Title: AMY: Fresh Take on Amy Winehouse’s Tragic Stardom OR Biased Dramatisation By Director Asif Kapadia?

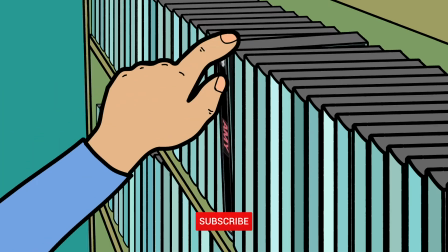You're watching The Movie Surgeon. Today we're looking at the documentary Amy. Subscribe and turn on those notifications for regular juicy content.
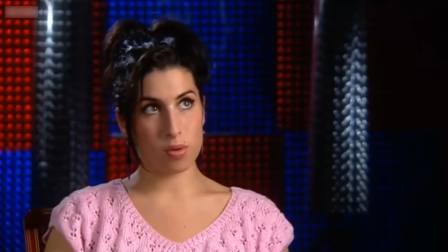The music that speaks to me the most has always been jazz, always. It's always been jazz and that emotional connection to it, you know, that so many of the great singers had.
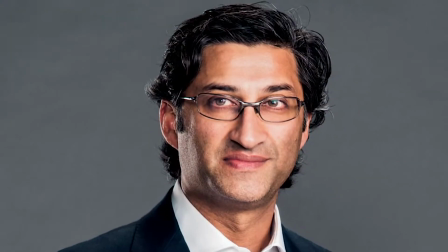Amy is a 2015 documentary directed by Asif Kapadia, who before this was known for his hit documentary Senna.
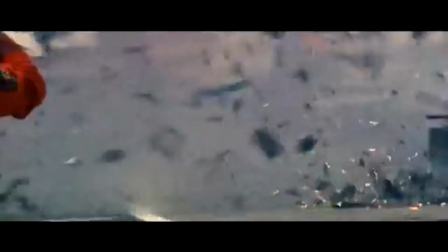I haven't actually watched Senna yet, so let me know if that is something you'd like to see me make a video on. Going into this film, I was naive about Amy Winehouse.
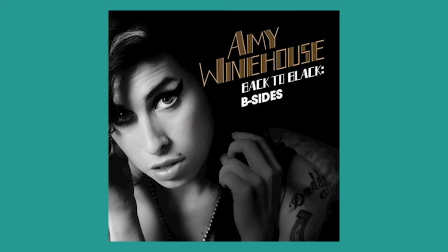I was familiar with a few of her big hits like Rehab and Back to Black, and I remember her being in the news a lot when I was younger for having drug problems.
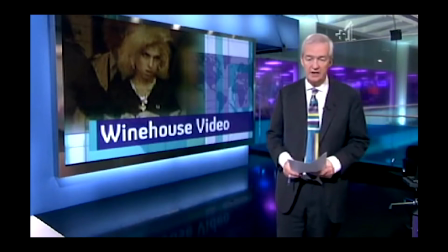My views on her were essentially created by news and comedians who used to take digs at her. I remember this Frankie Boyle joke in particular.
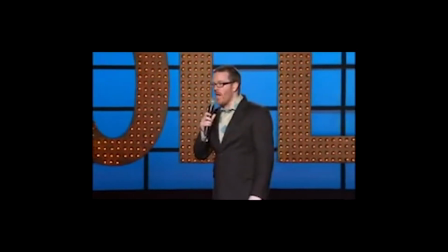Did you see Amy Winehouse in the paper this week? My God, she looks like a campaign poster for neglected horses.
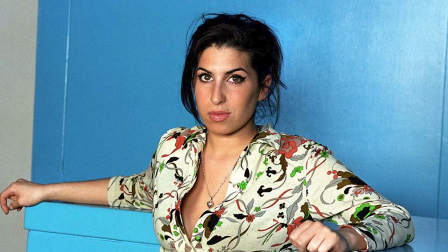Now this clip was actually used in the doc, which I suppose reinforces my point.
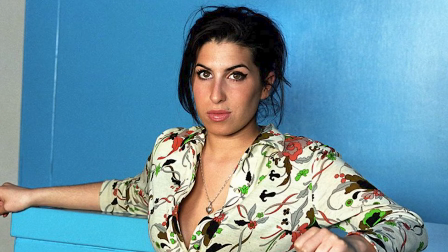But what I'm trying to say is my views of her, along with many other people, weren't hugely positive, and people weren't really even in the know about who she actually was whilst she was still alive.
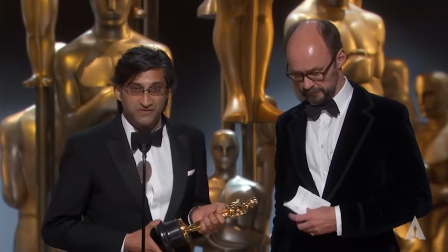I feel like the aim of the director Asif Kapadia was to reshape the public image of Amy by showing her story in a way that's not been seen before, and I believe he did achieve this. Hearing him speak about the process of creating the film is interesting. It seems as if he is discovering an Amy that he never knew, and in the same way that his audience would eventually go on to discover her. What really affected us was seeing the young Amy material, how funny she was and how bright and full of life and cheerful and witty, really intelligent. I didn't know all of that, you know. And then you see that and it affects everything that comes after it because you've seen who she really was.
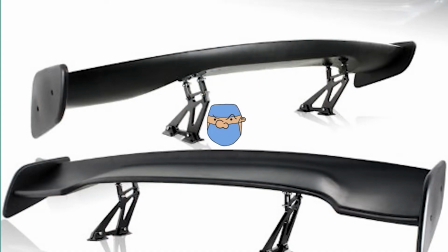Spoilers. From this point onwards, there will be juicy spoilers.
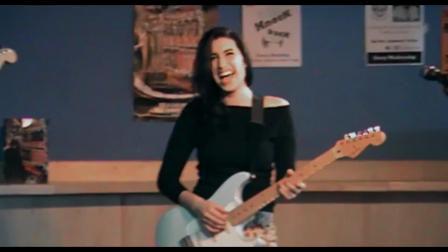The documentary is made of archive footage, photographs, music and audio interviews which the director conducted with people around Amy, which along with archive interviews were used to narrate the film.
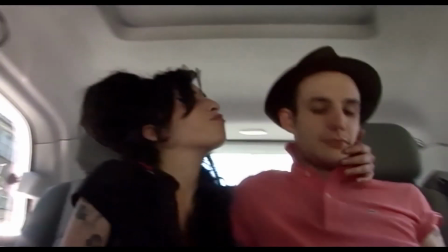I'll say now before I pick it apart, I think the film is very good. It's a seamless and well-paced documentary that I actually watched twice before making this video.
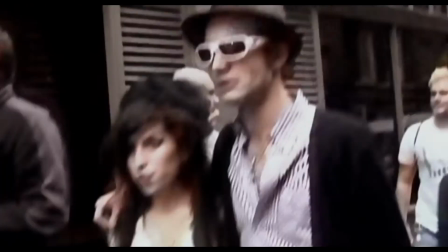I feel like this is down to the incredible editing. The film is essentially structured around Amy's songs,
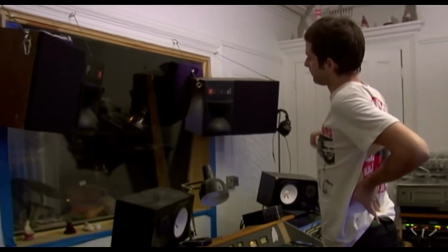so we'd see a part of her life, for example a relationship with ex-boyfriend Chris and events surrounding that,
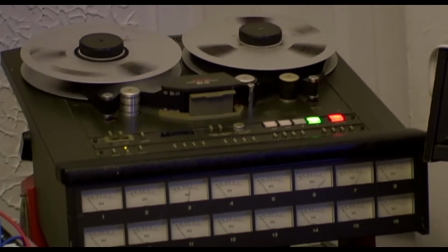and then we'd see a live performance with a song that's lyrics would match what was going on.
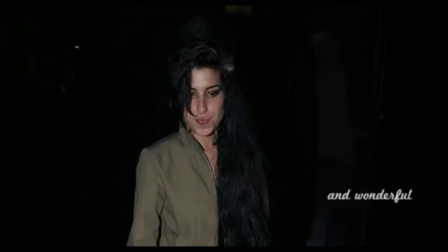One of my favourite examples of editing is when we see a montage of photos of Amy leaving a pub with one of her songs playing in the background, slowly revealing that she's back with her ex Blake.
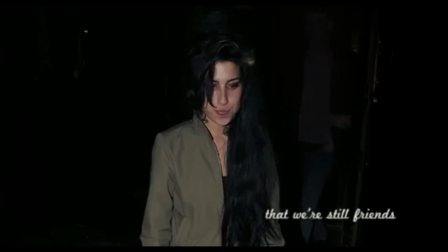That we're still friends.
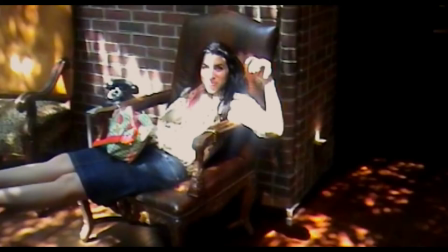We're still friends.
So much incredible new footage really creates a strong narrative, and the researchers and editor have done a great job on the film.
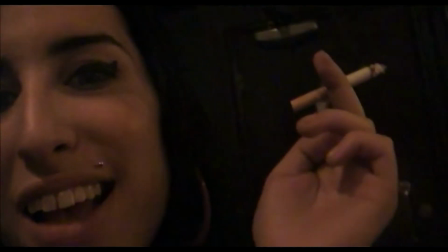Some of the footage we see is shot by Amy herself or by the people around her, and this intimate look into her life shows a human side to her which we hadn't actually seen before the documentary,
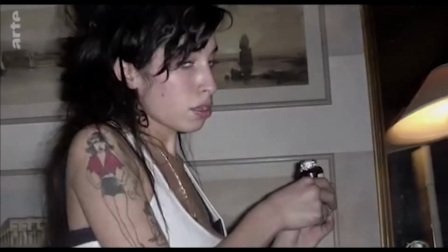helping us to see a normal girl before the fame. Then later on in the film we get to see a very uncomfortable look at her drug addiction and downfall through the home photos and video.
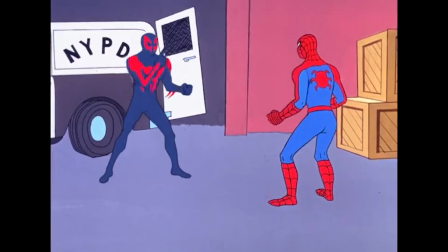The film points towards many external influences which were essentially poisonous to Amy, the four main ones being Blake,
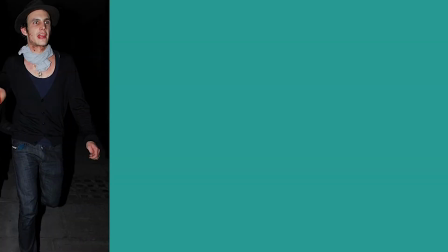the horrible ex-husband who introduced her to drugs and leached off her fame, her dad Mitch,
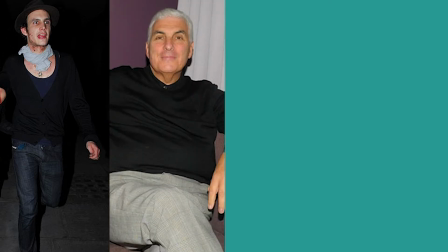who only seemed to come back into her life once she gained fame and then also leached off her manager and promoter Ray, who pushed her to do live shows while she was clearly not in a state to,
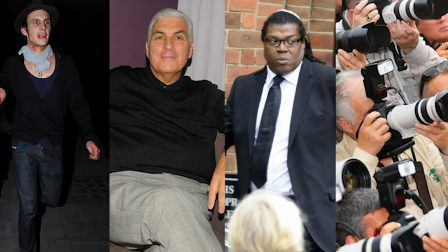and then there was the press who viciously hounded her for years and put her every move on every front page of every newspaper. These four entities, in my point of view, are portrayed in the film to have heavily played a part in the downward spiral that did eventually lead to Amy's death.
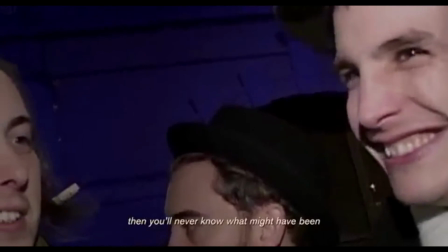Her on-off boyfriend, husband, demon, Blake, is introduced as a dark character. When he first appears, he's shown in slow motion, with a voiceover saying he's a womanizer.
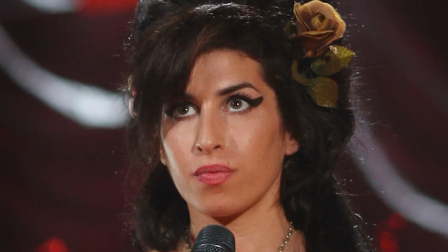Then Amy says, "I fell in love with someone I would have died for." An example of foreshadowing Amy's death, a technique which the director has littered all over the film.
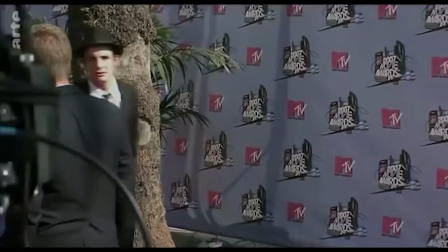Blake is portrayed as using her for the limelight.
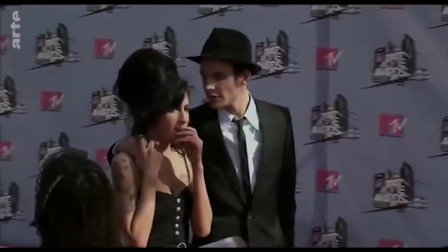There's a shot of him with his hand around her neck on the red carpet, paparazzi saying, "By yourself, Amy," as if he's controlling her and soaking up her fame.
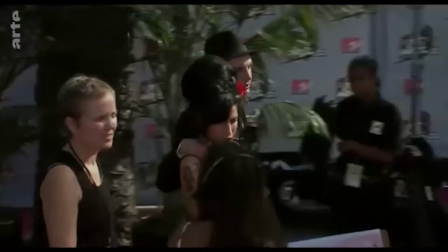But the very deliberate use of shots like this got me thinking, were all these events like that?
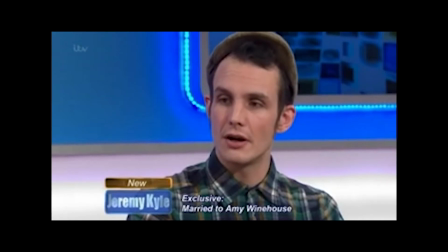Or has this just been edited to make me think that they were? Blake is clearly a 10 out of 10 scumbag, and you can't really deny that.
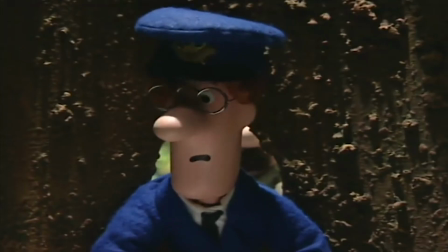But the film critic in me still doesn't like to be forced to make that decision.